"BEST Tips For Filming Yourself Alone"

And move on to the second point which is to create a color contrast for your scene like I mentioned in the gear section earlier. I always bring my LED RGB light to you with me when I go out to shoot alone. And to make your shot looks more interesting and creative, you can always create a color contrast in your shot.
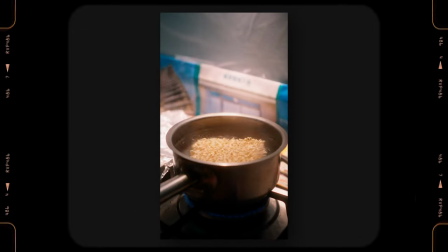515s
For example, if you watch my instant noodles reel, then you can notice they still have a teal and orange color contrast I created intentionally in my image.
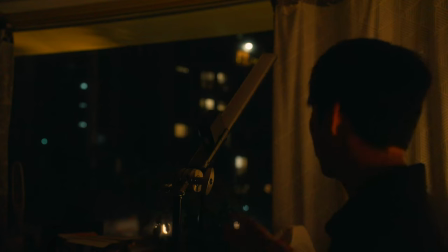524s
And for me to achieve this look, I just simply turn on my warm stove light and I use my LED RGB light, set it to blue and make it bounce to the ceiling.
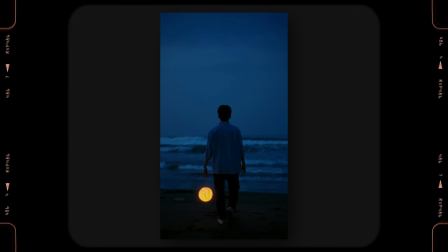533s
Or for the beach reel you are watching right now, I shot it in the blue hour after the sunset so the sky looks blue.
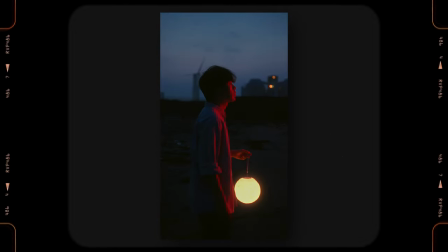540s
And the same comes that I use my light tool to leave my seal,
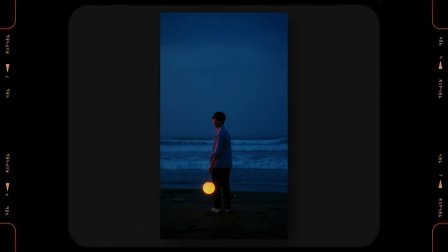543s
but this time I made the color looks red. so that I can create the blue and red color contrast in my image. So as long as you can put more observation for the environment you are shooting and know how to use your light to create the color contrast with your environment, not only it can make your video looks more eye-catching, but also can make it look more cinematic and professional.
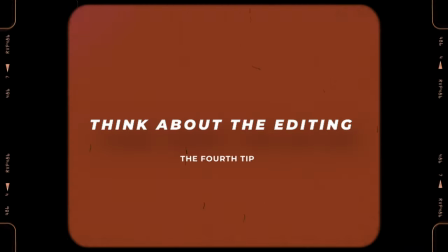565s
Now, move on to our four tips, which is think about the editing before you go out to shoot. So before you grab your camera and go out, I would strongly recommend for you guys to think about what the video sequences is gonna look like for your final video The last thing you want to do is to shoot some shot you think is really cool And you just keep shooting the same kind of shot But end up when you are editing your video in the post You realize your footage is not enough or your footage is hard to edit it together And if you don't know how to do the shot list or don't know where to start Here I summarize one simple construction that you guys can follow to shoot the narrative reel like I made.
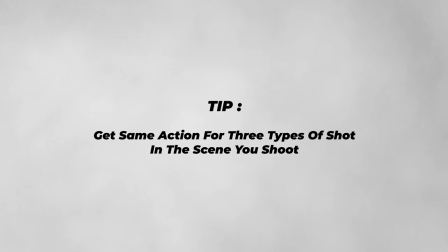603s
And the construction is, for everything you shoot, you will need to make sure you get at least 3 types of shots for the same action,
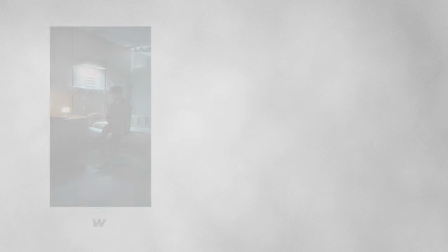610s
which start from the wide shot, medium shot and close-up. Wide shot help you to establish the tone and show the environment for your audience.
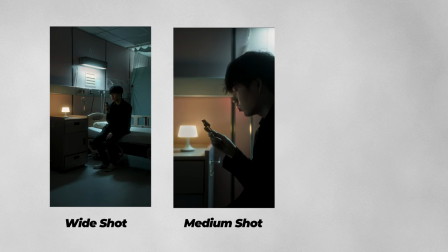619s
The medium shot show the audience closer what our character is actually doing,
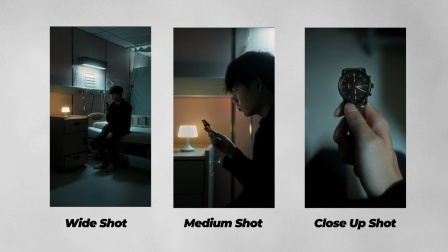624s
and the close-up shot help us to show the emotion and detail for our character's expression or the object that you want your audience to be more focused on.
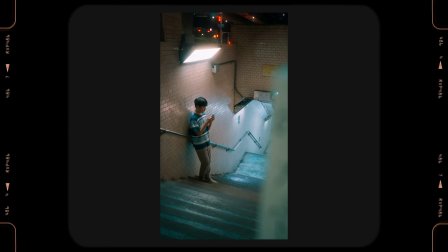632s
So take this real eye shot as an example. We start from the wide shot I walk into the scene, and start using my cell phone in the middle of the stair.
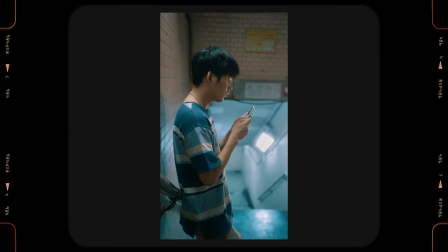641s
Then we cut to the medium shot to show our audience what I'm actually doing in case they can see my cell phone from the wide shot.
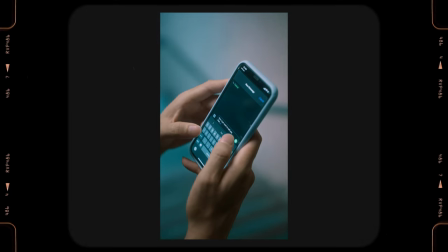648s
Then we cut to the close-out shot of me typing tag scene on my cell phone, and then close-out shot for my face to show my expression.
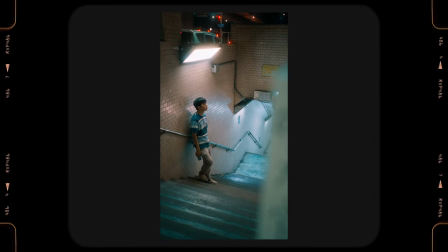657s
Then last, we cut back to our wide shot again to end this video. So basically for this video, all the shots you need to shoot is one wide shot, one medium shot, and two close-up shots. And you can tell the completed story for your scene. And I actually applied this concept not only for all the reels I shot, but also for my narrative type of music video or commercial project. So if you don't know how to make a shot list for your video or don't know what shot you should start to shoot first, then I hope this comes back and give you a more clear idea how you're gonna shoot your video.
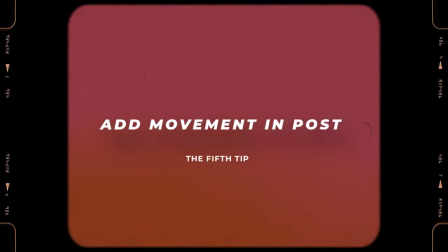689s
Finally, the last tip we are going to talk about is adding camera movement in the post-production. So like we mentioned earlier, since we shoot most of our shot on the tripod, so most of our footage will look static without any movement. And to make our shot looks more more cinematic and more interesting, no matter it's a simple zoom in or zoom out that we do it in the pose, adding movement for your shot will be a really useful way to use.
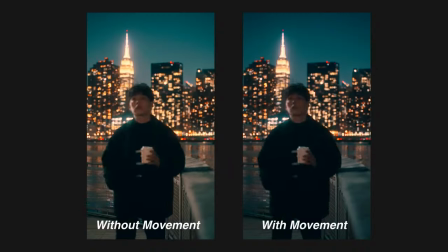714s
So if you compare the reel I shot with and without the movement, then you can tell even we just add a little zoom in for each of my shot,
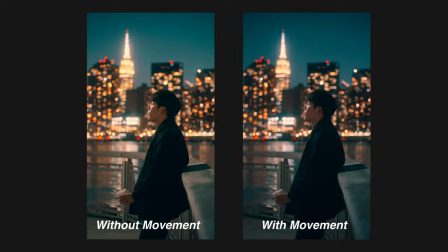723s
the version with the movement just looks better and more cinematic than the one without the movement. And just by this simple trick, you really can make your video looks a lot better. So next time when you are filming yourself, and if you think the footage looks too boring and want to make it look more interesting, then editing movement for your footage in the editing software is always a good way to make your video look more cinematic and high quality.